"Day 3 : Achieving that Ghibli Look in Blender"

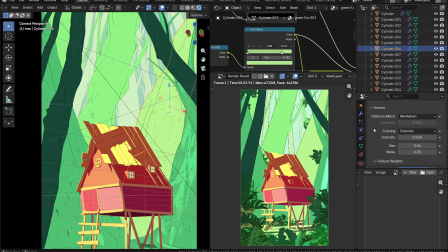[4:07]
And then once I was done, I just kept using for the trees that has more screen weightage. For all the trees that are important for the composition, I just kept using them.
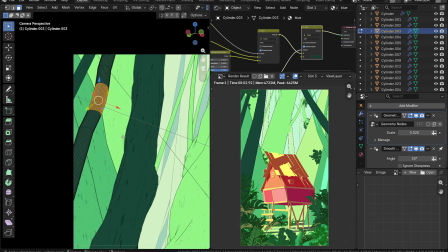[4:18]
And then for the rest of them, which are not so important, I just use some manual loop cuts and then just move them manually.
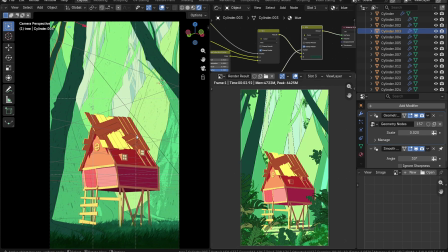[4:26]
And then I also added some more roots to the trees.
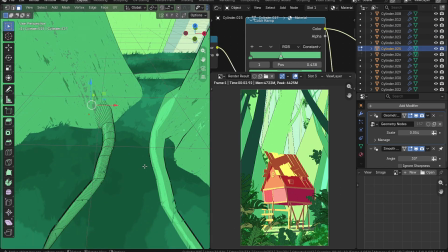[4:30]
Previously, they were just cylinders, and we could see them see them ending at the ground itself.
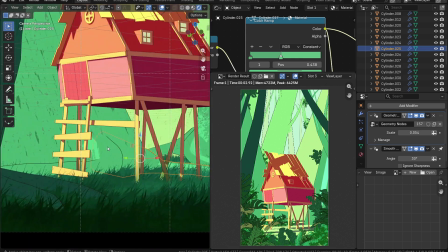[4:38]
I didn't really like that, so I just used cylinders and then created some kind of roots,
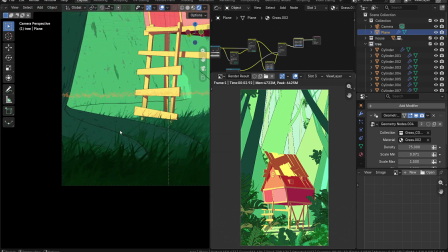[4:44]
just adding some curve to them, and then I placed them at the bottom of the tree.
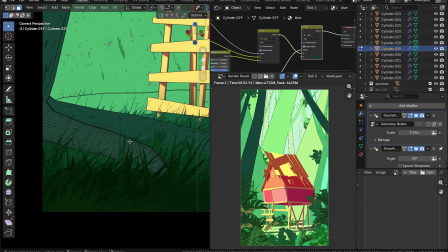[4:48]
So now they look like they have some roots going all the way down, and they are real trees.
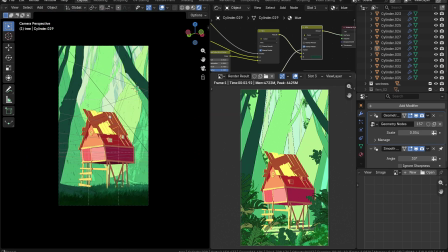[4:53]
And yeah, I just duplicated a few more trees at the back So just to populate the whole forest itself.
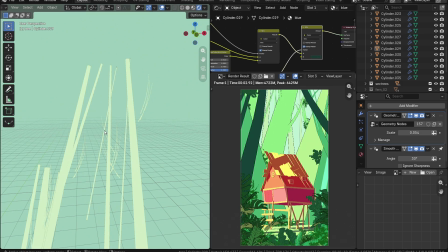[5:02]
Previously I didn't really like that. It was a bit more empty when I was looking from behind. And then let's talk about texturing.
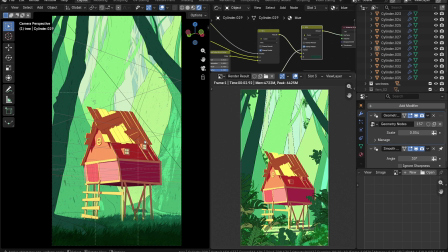[5:09]
The color scheme for all of them is still the same. I didn't really change the color itself, but I added a few more variation to it.
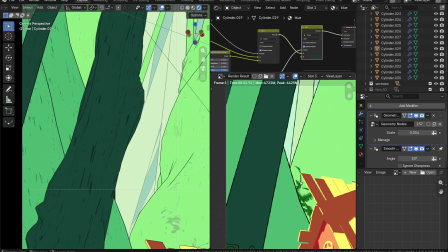[5:16]
The way I did the variation is one, using noise texture.
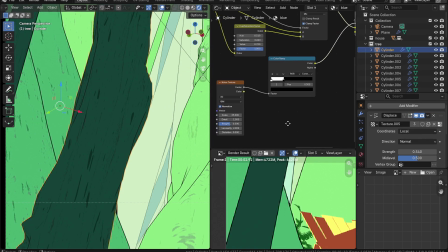[5:21]
I used noise texture through color ramp so that I could get these streaks,
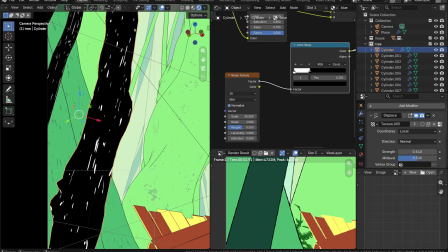[5:26]
and then I could just use my color mix to give them two different colors. I use a darker hue than the original color, and then I use a tree texture.
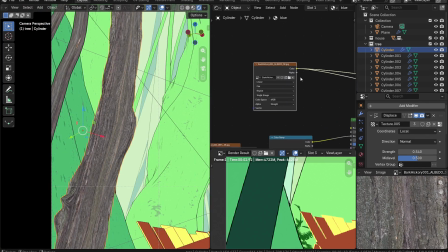[5:37]
I think I got it from Polygon. Same thing, I ran it through the color ramp so I could get some kind of mask, and then whenever I was happy with it,
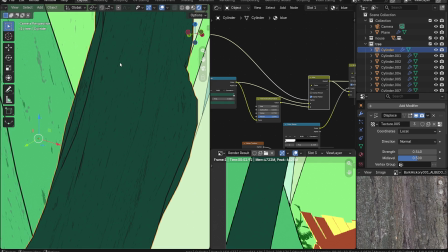[5:48]
I just created the two variations for the colors, and now the tree is looking much more alive.
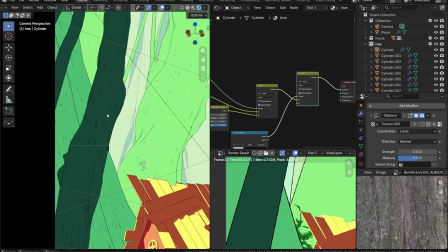[5:56]
Once I was happy with that, I pretty much apply the same to every single tree around.
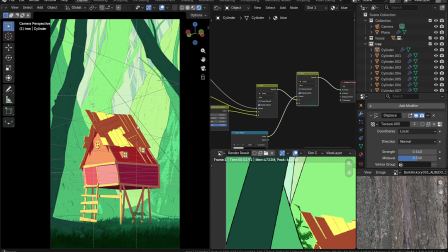[6:02]
It's just the hue is different, the color is different, the rest techniques is same.
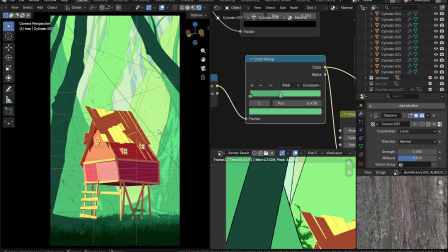[6:09]
One more thing I added to the atmosphere of the whole project is the fog.
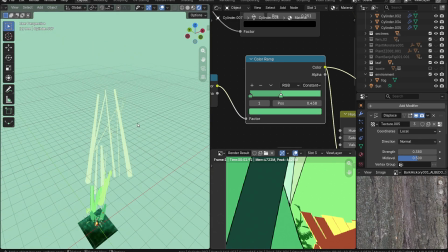[6:14]
I want the background to be a bit more mystical. I don't want it to be in the clear focus.
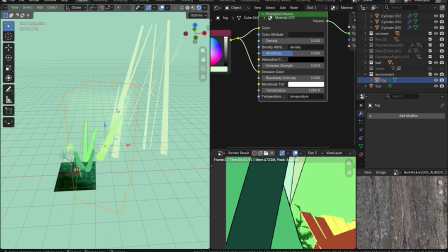[6:19]
I just used the principal volume with a very low amount, and then I used some sort of greenish bluish hue to it,
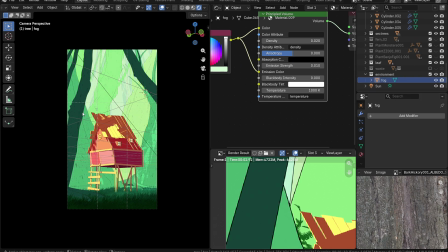[6:29]
and it matches the overall theme of the forest. The color itself, it doesn't really distract too much, just a subtle amount, and then it works.
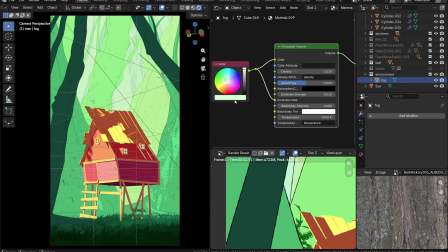[6:38]
And as for the lighting itself, I didn't change much of the lighting.
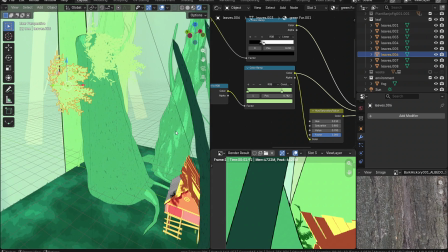[6:43]
It's still the same lighting, but what I've done is I took one of the leaves and then I used it to block the
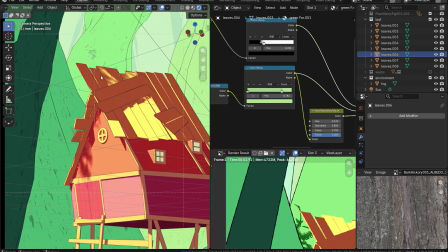[6:51]
light coming in so it could cast some kind of shadows on the main house.
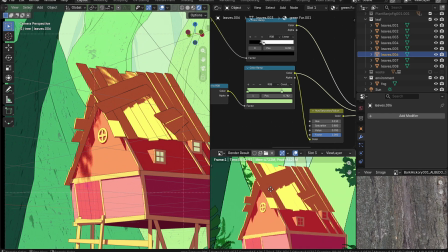[6:55]
Previously it was this sharp shadow falling onto the main house, so at least now it's blocking some of that,
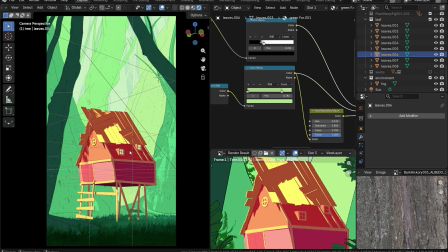[7:02]
and we are getting some nice mixture of sharp and then the subtle shadows from the leaf itself. And that's all there is for day 3. This is where I am right now.
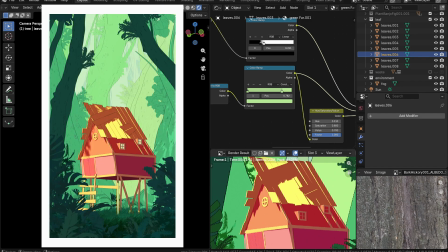[7:17]
For day 4, I definitely would like to work on the main house, especially the texturing. It's very flat to my liking. I want to create some kind of variations. The background and then the foreground, everything looks quite done, so I won't be touching much on it.
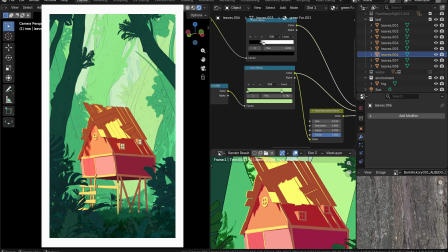[7:36]
Maybe I will add few more
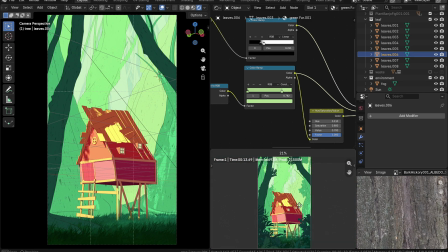[7:38]
atmospheric elements like fog or some dust particles, but that's all there is, and hopefully I will be done by day 4.
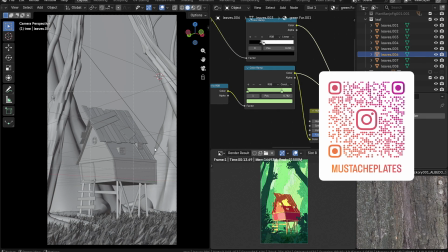[7:47]
But yeah, that's all there is. Thanks for watching all the updates. If you haven't yet, you can subscribe to this channel, and also you can follow me on Instagram. And that's all. Thank you. Bye bye.